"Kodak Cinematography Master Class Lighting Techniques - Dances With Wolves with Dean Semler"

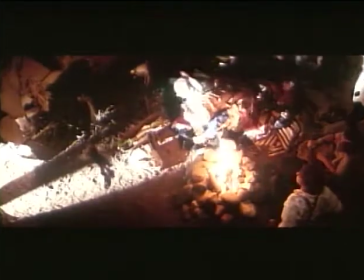21:34 Okay, I'm going out, yeah. Okay, you go out. And that's great, start reacting.
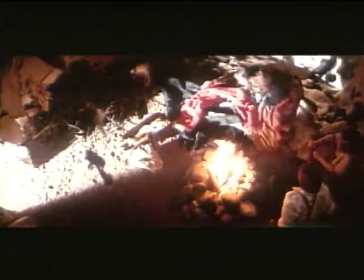21:42 And I think, Margaret, take a look at the two of them and decide to go yourself. Nice.
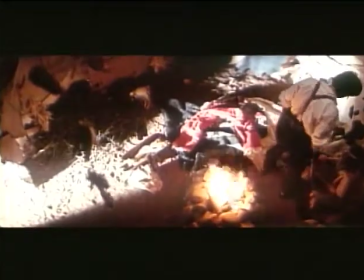21:50 Walking out, he stands up, we've tilted up. And the flaps shut. Take her hands.
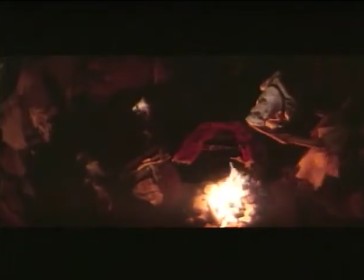21:57 She stands. And a little tilt up there, wonderful.
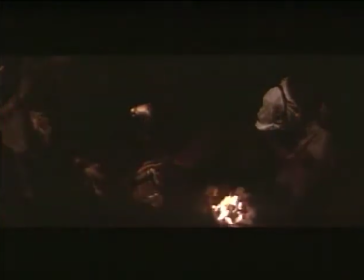22:02 And we cut. All right, save the fire. Good, let's shoot. Rolling.
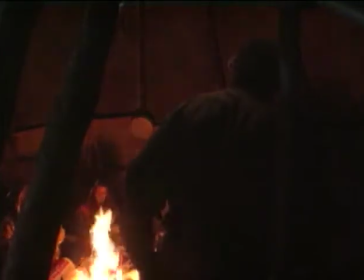22:08 And action.
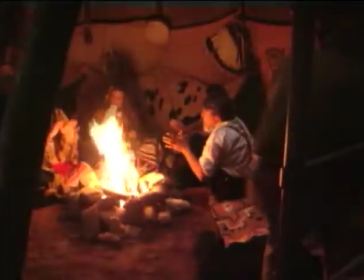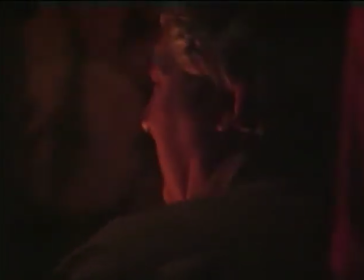22:16 Okay. Give us a big wobbly, Michael, towards him, and then a big laugh. Wobbly.
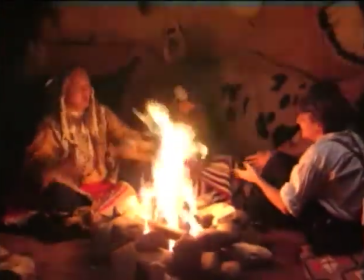22:21 Wobbly. Door. Wobbly. Wobbly. Wobbly.
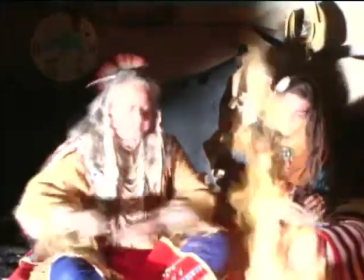22:28 Washed it. Okay.
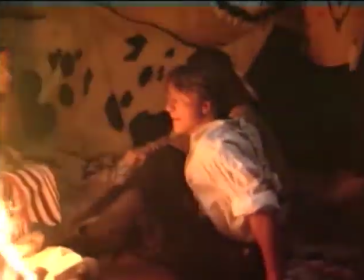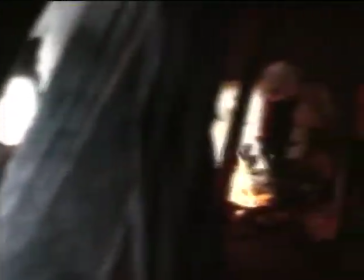22:38 Close flaps.
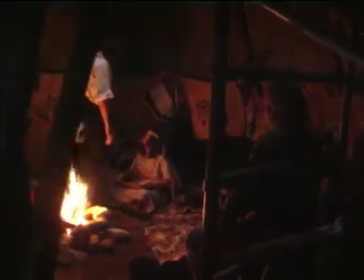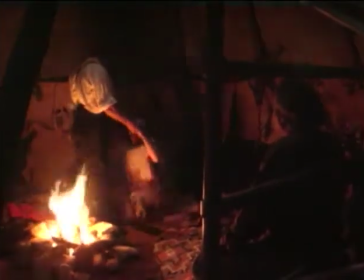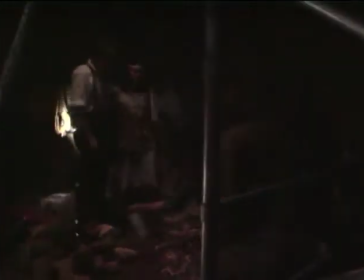22:50 Cut. Very good from here. Chazza. Fabulous.
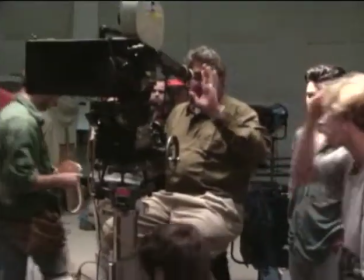22:56 Let's have a look at the gate on that and then we'll move on. Right. Nice slow push in all the way, lasting maybe about 7 seconds.
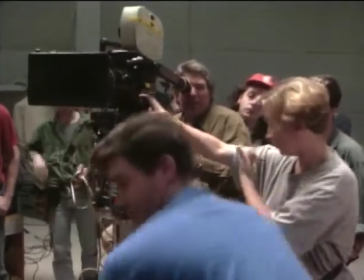23:01 Okay. Let's have a look at one of those. Watch the cable over the track as we go and enjoying the moment and action.
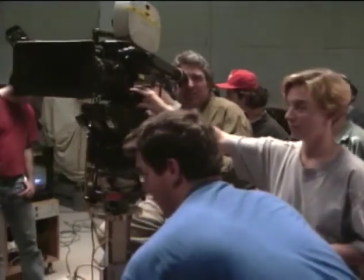23:09 Coming up. Right. Keep going.
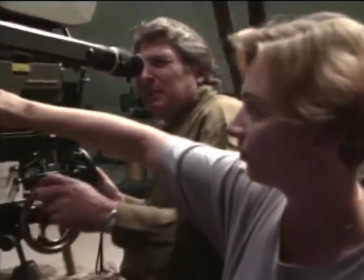23:17 Keep going, keep going. Let's see a bit more of your face. And we just keep pushing and pushing and pushing and pushing.
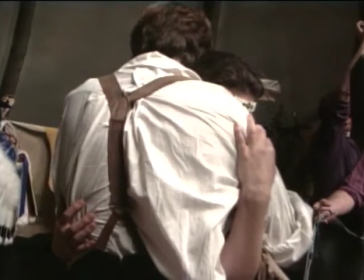23:26 And we'll go in on the zoom at the same time so we finish up with a totally out of focus. No, seriously.
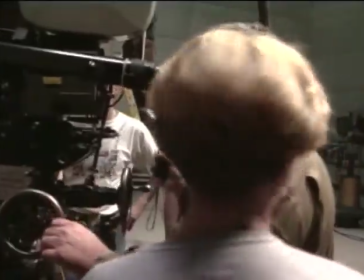23:32 Oh, really? It'll be just a total blur at the end. All right. Oh, that should be nice to bring it from that side.
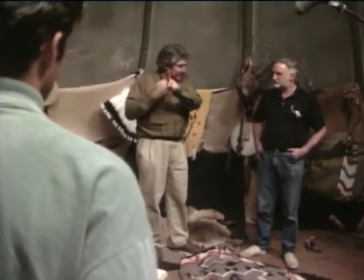23:38 Which was sort of, the fire was sort of on that side anyway, so why don't we put the five over there,
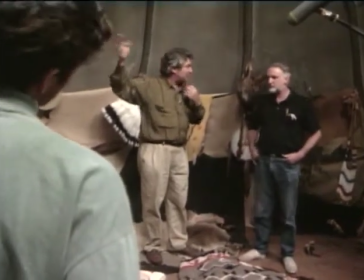23:43 the five over there with the black wrap, and we'll just start playing with it and punch a few holes in it and get a total mismatch,
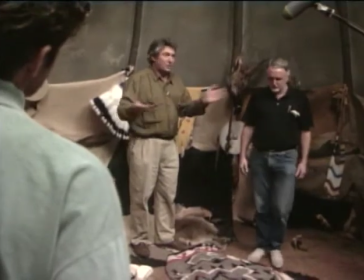23:50 but that'll show you what a total mismatch looks like.
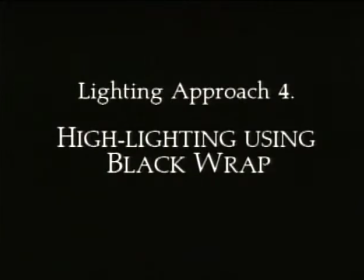23:55 The last approach to lighting was for the final shot of the sequence.
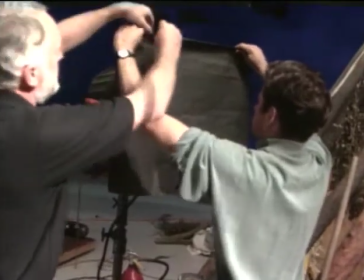23:59 To keep the source of light very isolated, black wrap was placed over a 5K Fresnel.
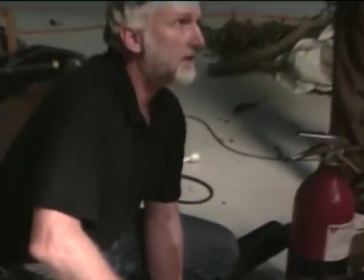24:06 The 5K was patched through a flicker box to give the irregular flicker pattern. To direct the narrow beams of light, small holes were punched into the black wrap to focus the light exactly where it was needed.
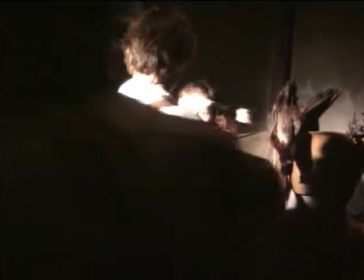24:26 The main part we want to cut is on the back here. And we need to open up on the other side.
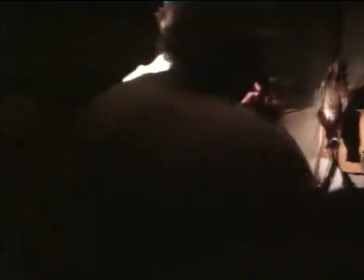24:33 I want to see light behind them when they're in this position here, the final position you're in,
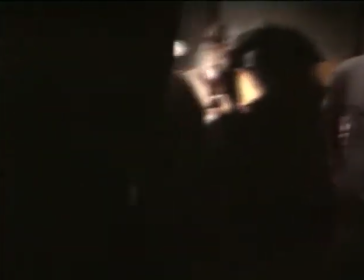24:38 where you're nuzzling heads, we want to make sure we've got a little splash in here.
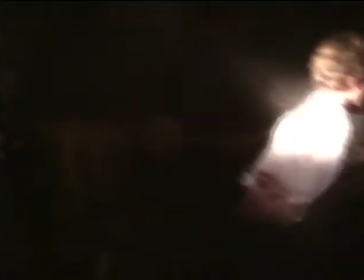24:47 Yeah, that's it, good. Just that end position of yours now. That's it, that's right on the money, guys.
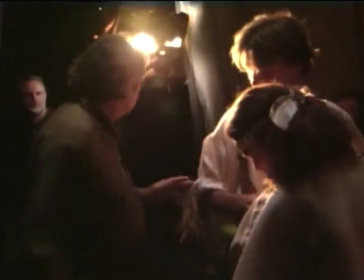24:53 That's good. We've lost something here with that light position. Did that come up a bit too much or something?
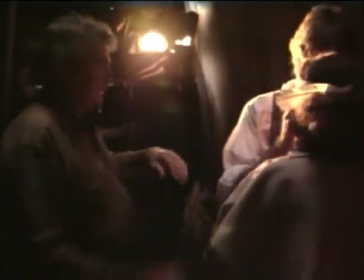24:59 See, we had you take your nuzzle, your end nuzzle position there. That's right, your head was down more, so you just feel the light in your eyes.
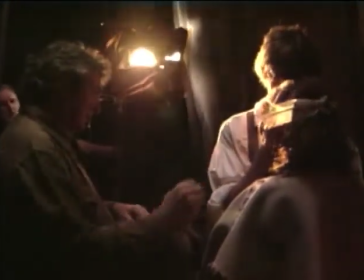25:06 Take your head down even a little more, that's it. Mm-hmm. So you're just feeling the light in your eyes here. That's the position you've got to try and hit at the end, that's great.
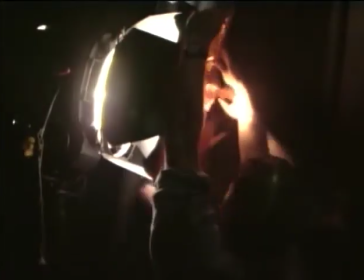25:14 As previously, full 85 gel was used on the 5K to keep the colour matched to firelight.
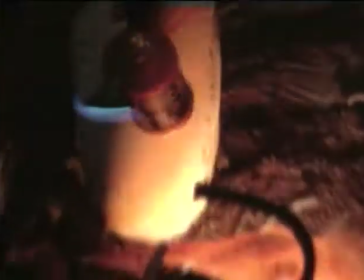25:22 Finally, the flame bar was brought in manually to give some fire ambience and flicker at the bottom of frame.